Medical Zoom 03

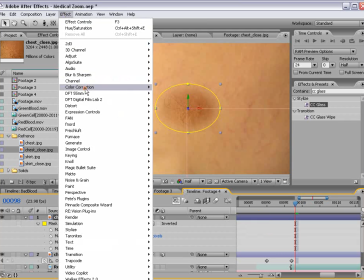And then we'll match the color correction. So effect, color, curves, and looks like we need to brighten it up a little bit.
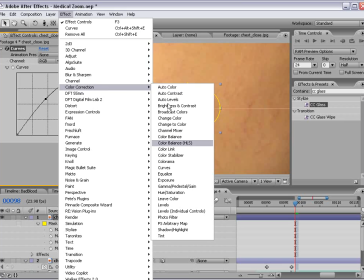And then we'll add a tint effect to desaturate it a little bit.
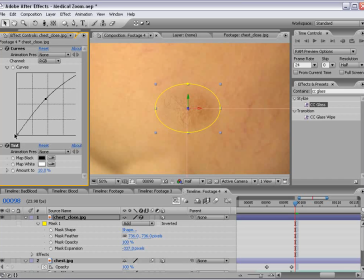So maybe a little less contrast. Okay, so that looks pretty good, and what we want to do is fade this effect on as well.
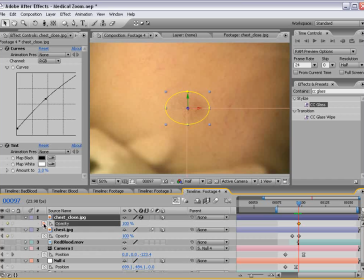So we'll hit T, set the opacity to 0,
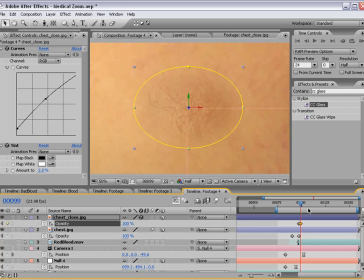and then up to 100 as it zooms in.
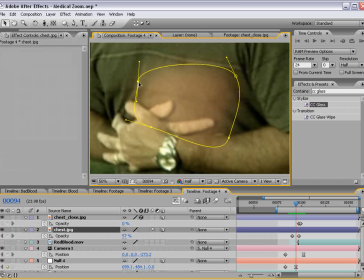And then we'll also round the edge of this off also, so it sort of matches the camera, and the camera is sort of creating the see-through effect.
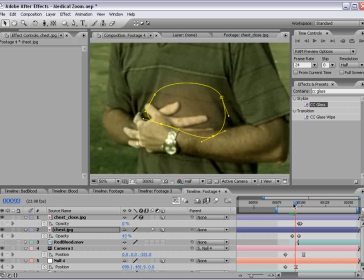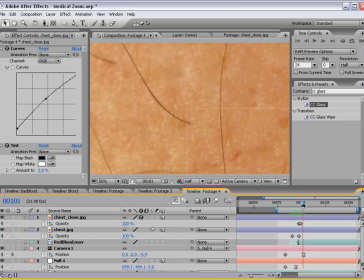Okay, so now at this point, right before it turns black,
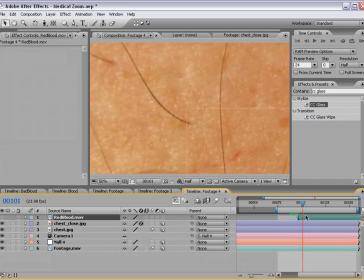let's take our red blood and line that up and turn that layer on.
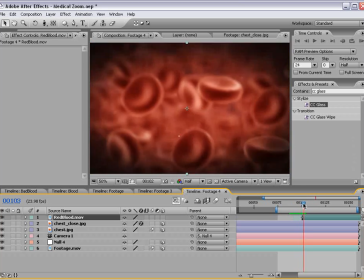And I'm going to cut the first frame off.
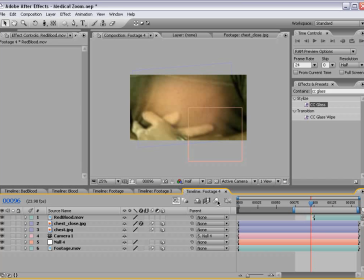And then we'll go ahead and turn on the motion blur for the project, and we'll go ahead and preview it.
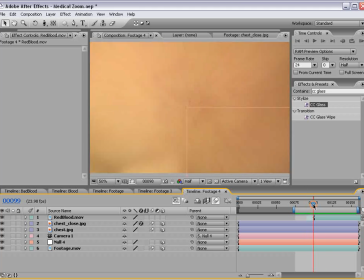Okay, so it looks a little bit quick. I don't think we're seeing, the really surface of the skin enough.
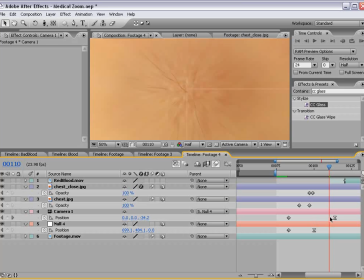Now we want to sort of slow it down more at the end. So we'll bring up the track editor and select the position. And we'll select the last keyframe here, and we're just going to drag this to the left. So we just want to drag it, I don't know, a little bit, something like that.
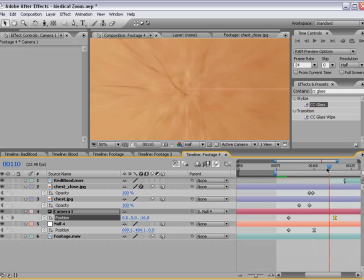And so now it's going to linger on this last part a little bit longer.
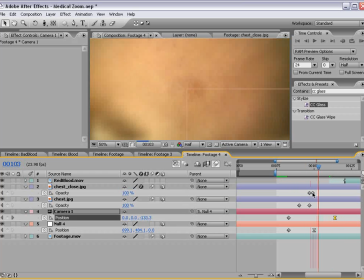And now we can sort of set the fade-ins for each of the layers
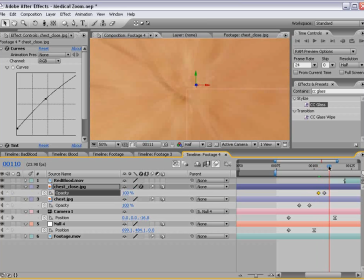so that each layer fades on at the appropriate time.
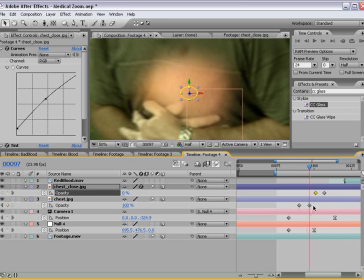So we want this to start a little bit later.
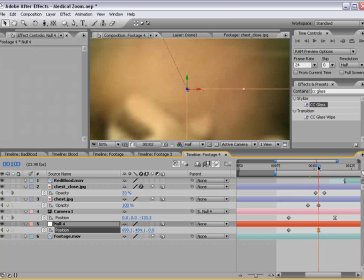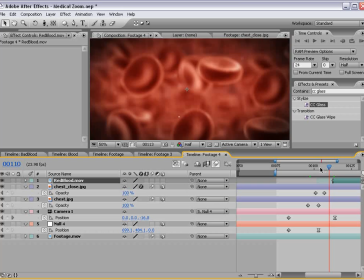And then our surface. So let's take a look at this and see what that does.
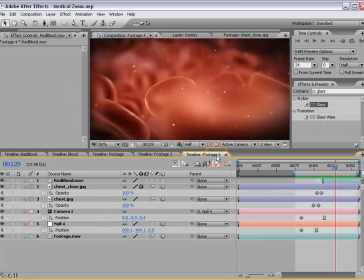So as you can see, that looks pretty good, and we can add our music back in as well.
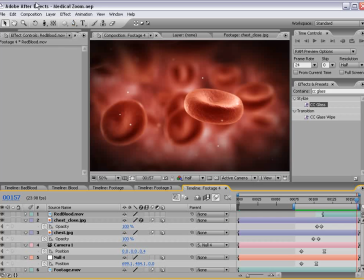Now, to create the effect where the particles sort of die, all I did was extend the composition
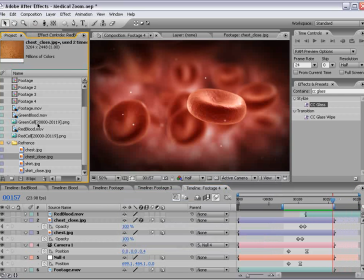and then bring the other footage of the green cell that I rendered out, which would be green blood, and just brought that out
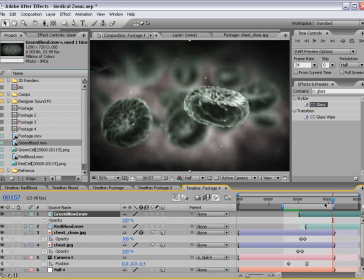and lined it up like that, and then just faded it over top.
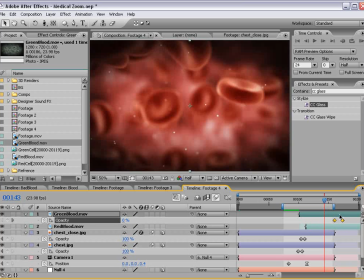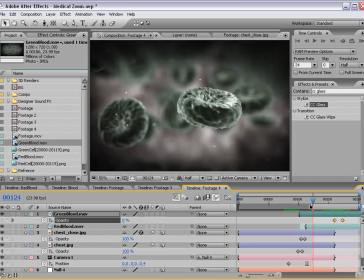So pretty scientific there. I'm sure there's other ways to transition that on, but now in the original example, the particle I rendered out actually,
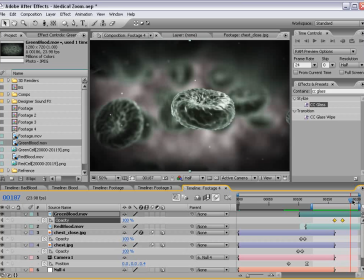instead of setting the displacement in 3D Max to 40, I set it to -40, which made the particle look more shriveled, which basically made it smaller instead of larger. So that's one little thing I did differently.
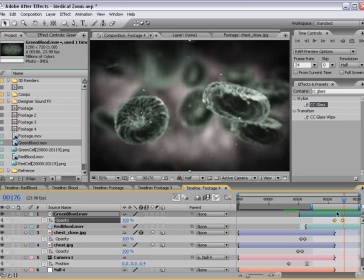But you get the idea, and I will make most of this stuff available to download.